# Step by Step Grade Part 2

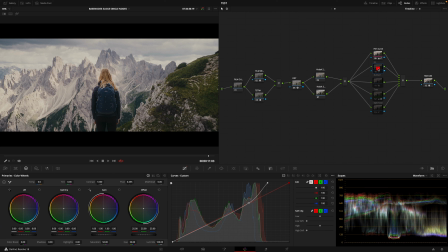(12:10)
So at this stage I said, okay, for the whole mountain thing,
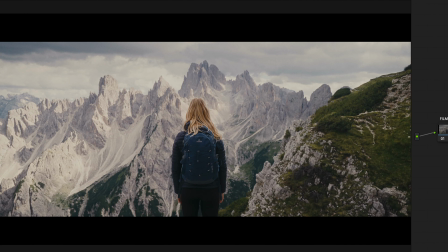(12:15)
I do want to feel those highlights coming a bit more aggressively, a bit less painterly. This is more, everything's softer. It's quite a nice like paint as a painterly,
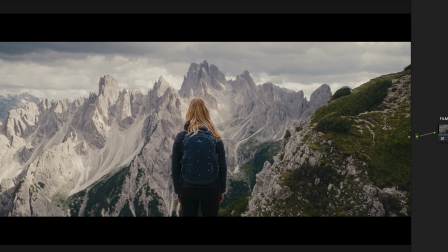(12:31)
and again, I'm virtually with this too, I'm giving it more contrast. So we go for really nice, as a painterly soft image, to a tiny bit more contrasting, more aggressive and localized.
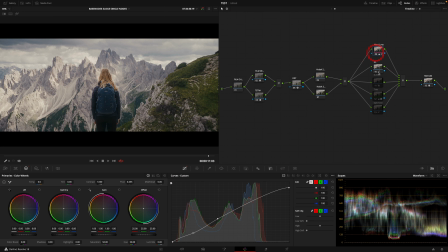(12:48)
One, and for the mid and lows, you can see that up here is doing nothing. It's mostly here and the lows, and this one just those highlights, and they start separating the clouds, right?
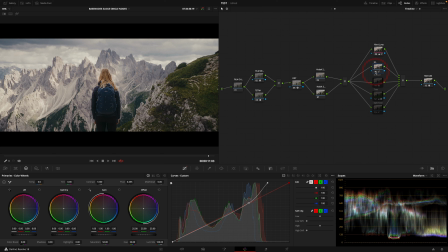(13:04)
Like the difference in luminance amongst the clouds. And then I haven't used any of this, so that's why they are disabled. I go to go like bleach bypass. This is an enhanced like low blue tint, a bit of a split toning, to be honest.
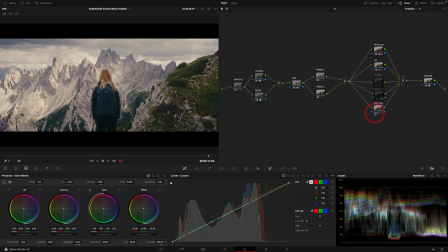(13:21)
Look at all these things that the curves are doing. This is something I created. I think I showed it to you in one of the Look Dev episodes.
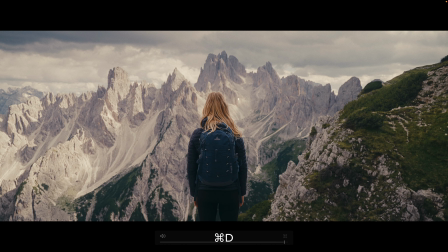(13:28)
You can see again on the lows, this is split toning,
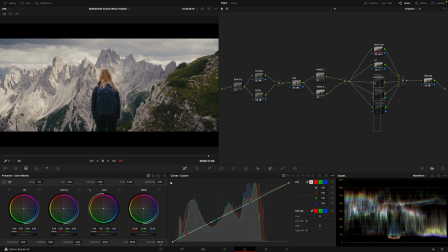(13:32)
but I've decided not to use any of this, but I'm leaving it there just in case, the client, the director, whoever comes, oh, can we make it more crunchier, bleach bypass and this and that? Yeah, why not? I already have it there, so I might as well leave it. This last one, again, it deserves a whole episode.
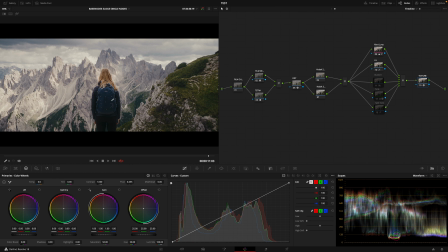(13:49)
I'm using the texture pop effect on Davinci, and this is just for that extra pop on the texture.
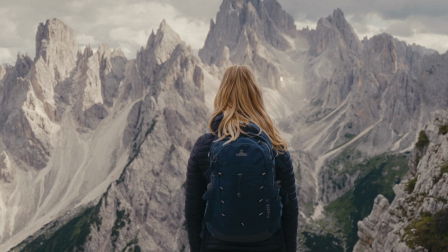(13:57)
You can see without, with,
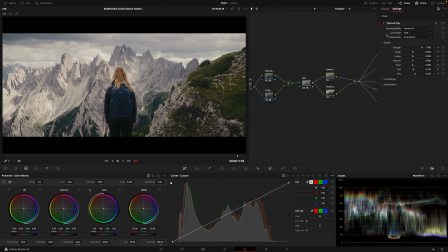(14:03)
just play with it if you want to a bit of punch on your image. I recommend going the advanced way because the simple is quite simple,
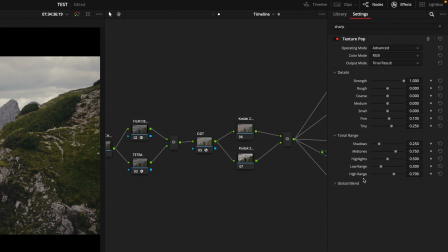(14:12)
and then what you want it to affect, that micro contrast, shadows, midtones, highlights, etc., and the usual global blend is super detailed,
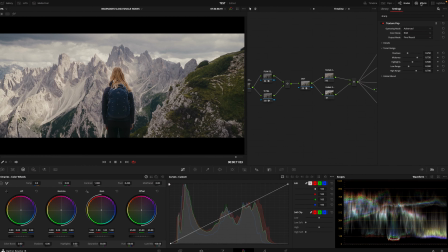(14:26)
super powerful, as most things within Davinci. And if you want just a mid crunch overall detail, you have this wheel here for that enhancement. And sometimes, or more often than not, I don't tend to sharpen the image as such,
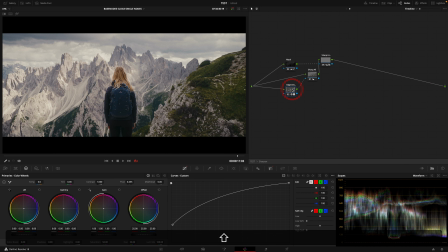(14:44)
although I did it for the film characteristic, just qualifying edges, really localized. But for a final overall mastering touch, I think the texture pop works really well, and I encourage you to play with it and use it.
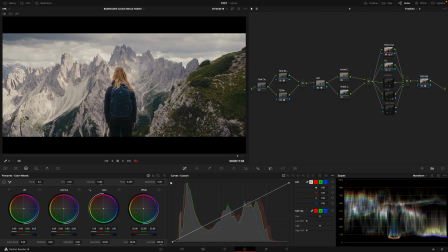(15:02)
So this is probably one more thing. Why not? Because it wasn't long enough. You can see some bars here, and I love non-16:9 aspect ratios, which are in a sense more filmic. How do I do it?
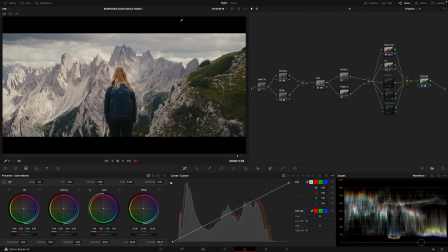(15:21)
Or maybe you don't know, maybe you thought that this was captured like this. No. So there's an option here.
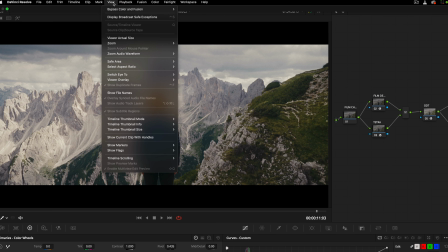(15:27)
You go to view. No, you don't go to view, you go to timeline,
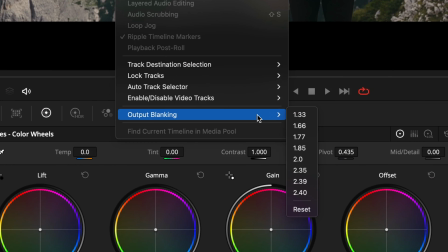(15:32)
and if you go up down here, it's called output blanking, and you have some of the 133.
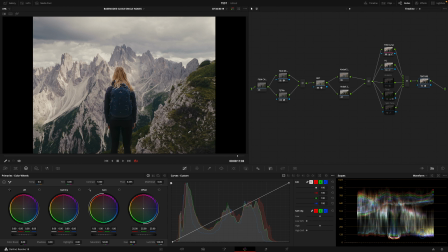(15:41)
Don't quote me on this one, but I think the latest, or also actually some of the Wes Anderson films are shot directly on this format or similar.
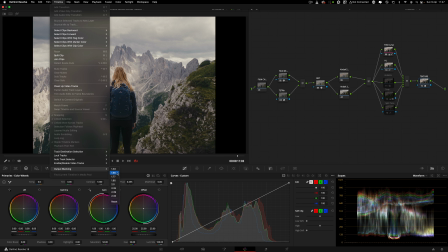(15:51)
These are standard, so pretty sure it's 133, 1666.
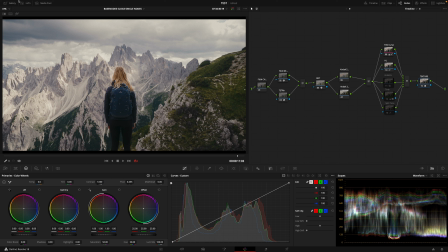(15:58)
Many others, the 185 is a standard.
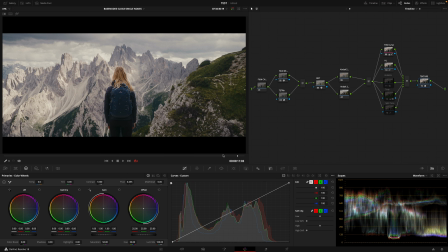(16:04)
One of the widest, mostly uses a 235. You probably heard a lot about this and 235.
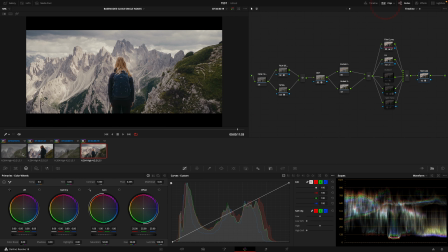(16:11)
And then just to finish on this one, I thought that
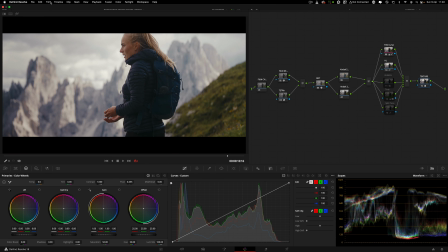(16:18)
this clip, by adding this blanking, it was quite reset.
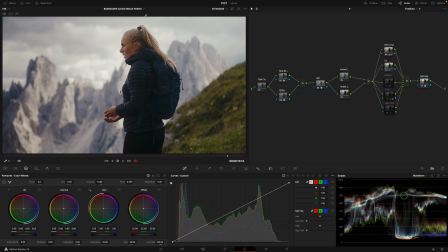(16:23)
It was quite edgy, so it lacked of that more pleasing headspace when applying the blanking.
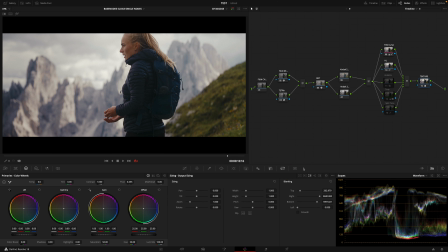(16:30)
What you can do is, if you come here, there's a lot of options. I'm gonna touch only on two quickly, because now I'm here. There's one that I really like. So you can work on the, not the pan in this case, called tilt, and just reframe.
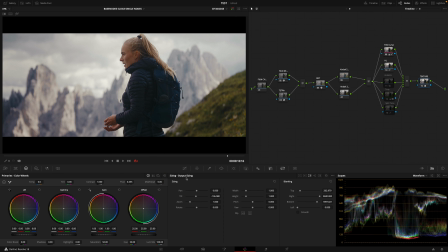(16:47)
So basically this output sizing is where you would come to reframe your shots.
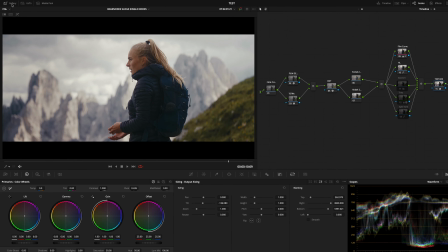(16:54)
If you were to, I do sometimes, to not copy grades but to get inspired, I have a
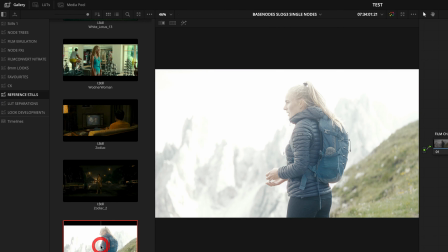(17:03)
vast array of sort of reference film. So sometimes I'll give you two examples.
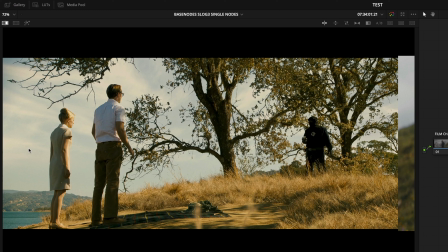(17:10)
So I come to, let's say I have this, it has a really nice look, and I want to say replicate it or get inspired.
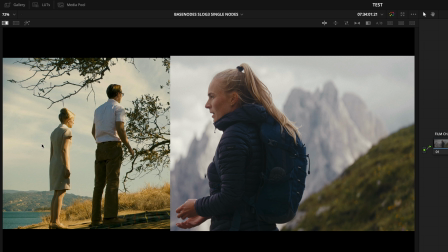(17:18)
In this case, I could sort of do this and have or what matters to me is these two characters, the background, the sky, just to assess. You can really see how these highlights have it's clearly like split tone. Yeah, this works perfectly as a split there.
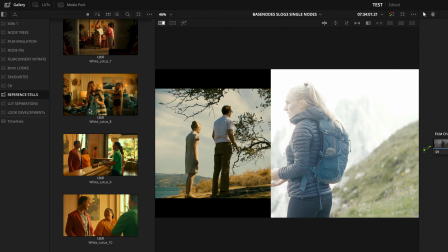(17:36)
But what happens if come to gallery, something completely, this is from the White Lotus.
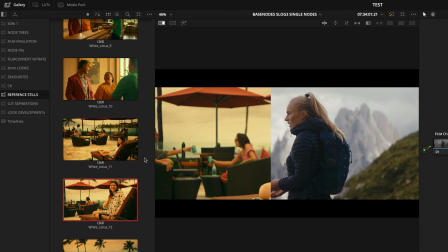(17:43)
That's the first season, has such a pushed look that this is one of the things I was this is not invisible anymore.
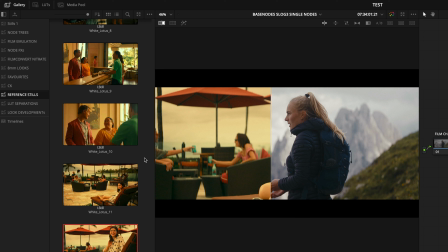(17:52)
I can, the grade is insane. As soon as you watch the first 15 minutes, you're into it and you don't think about it anymore. The first time I watched it, it was like, what the actual, you can see here on the thumbnails.
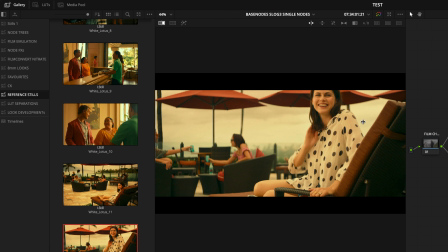(18:06)
And this is the thing, again, just to reinforce what I was saying. This is an exterior.
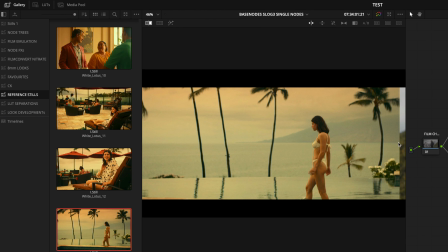(18:12)
Yeah, exterior
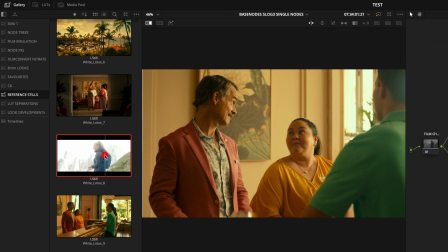(18:16)
again, interior reception of the hotel, inside a hotel room,
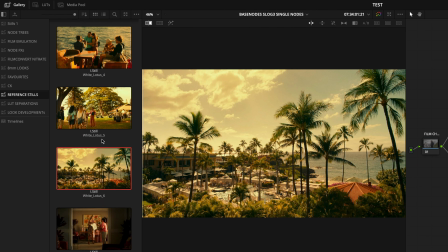(18:25)
a different hotel room, a wide not panoramic, but a wide shot of the whole resort
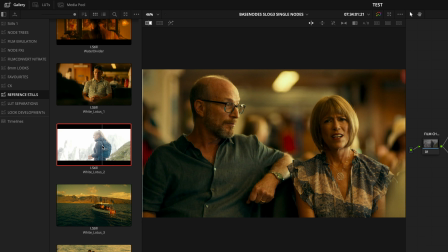(18:34)
into the sea. I think this is how it starts, which is this is in North America, not even Hawaii,
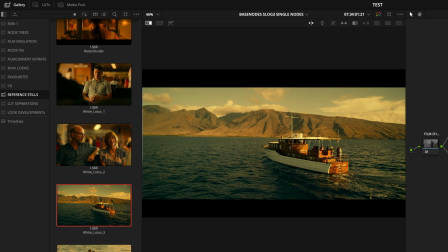(18:42)
because you can say, yeah, this is Hawaii and it's got its own like look and feel. Of course, it's not real life,
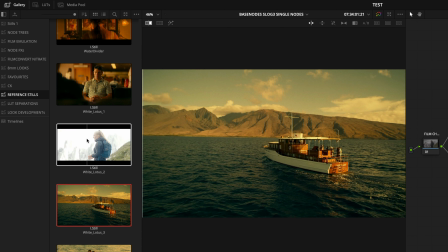(18:49)
but and then when you're in America before departing with the boat towards the island,
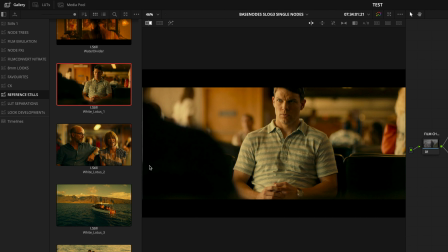(18:56)
you could argue that you would have a different sun, different colors.
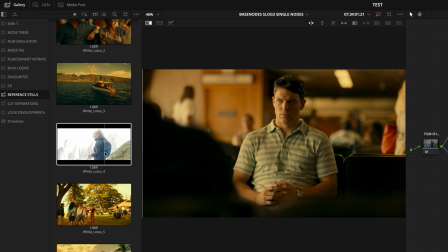(19:04)
But no, I mean the look and feel of the whole series 1. It's been applied throughout.
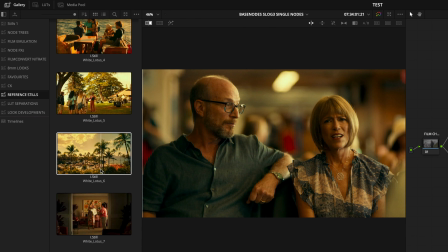(19:10)
This is on the way to Hawaii, this is in North America, and this is a wide exterior inside different
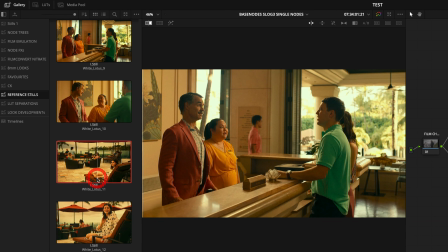(19:21)
hotel rooms, whole and exterior that I want to concentrate.
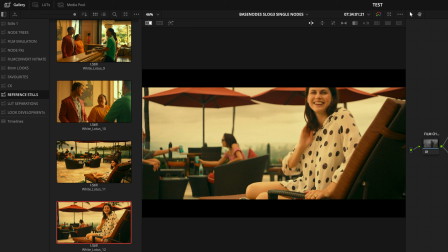(19:25)
This one, it's the same grade throughout, and it's what I'm saying. This is at a timeline level, and then just tweak
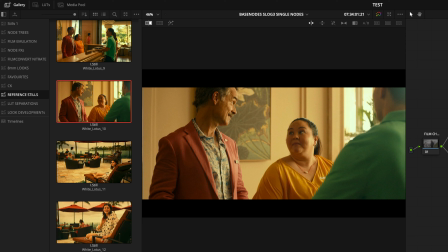(19:36)
clip by clip, maybe on this whole scene with the look depth, and overall these three colors were like popping insanely. So on a clip by clip basis, you bring them down. Maybe the look depth was perfect and it works on every single shot.
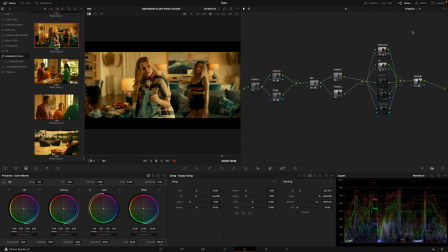(19:53)
I don't know, but it's clearly applied to the whole series as a one look, or what we call a show LUT. Again, show LUT, you see on my screen, this is not a LUT, is it?
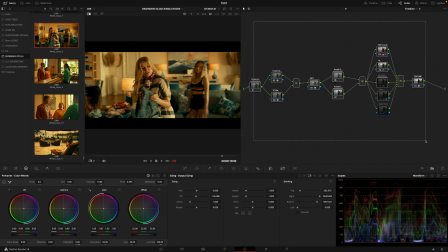(20:09)
But I didn't do anything, as I said, any qualification at all, right?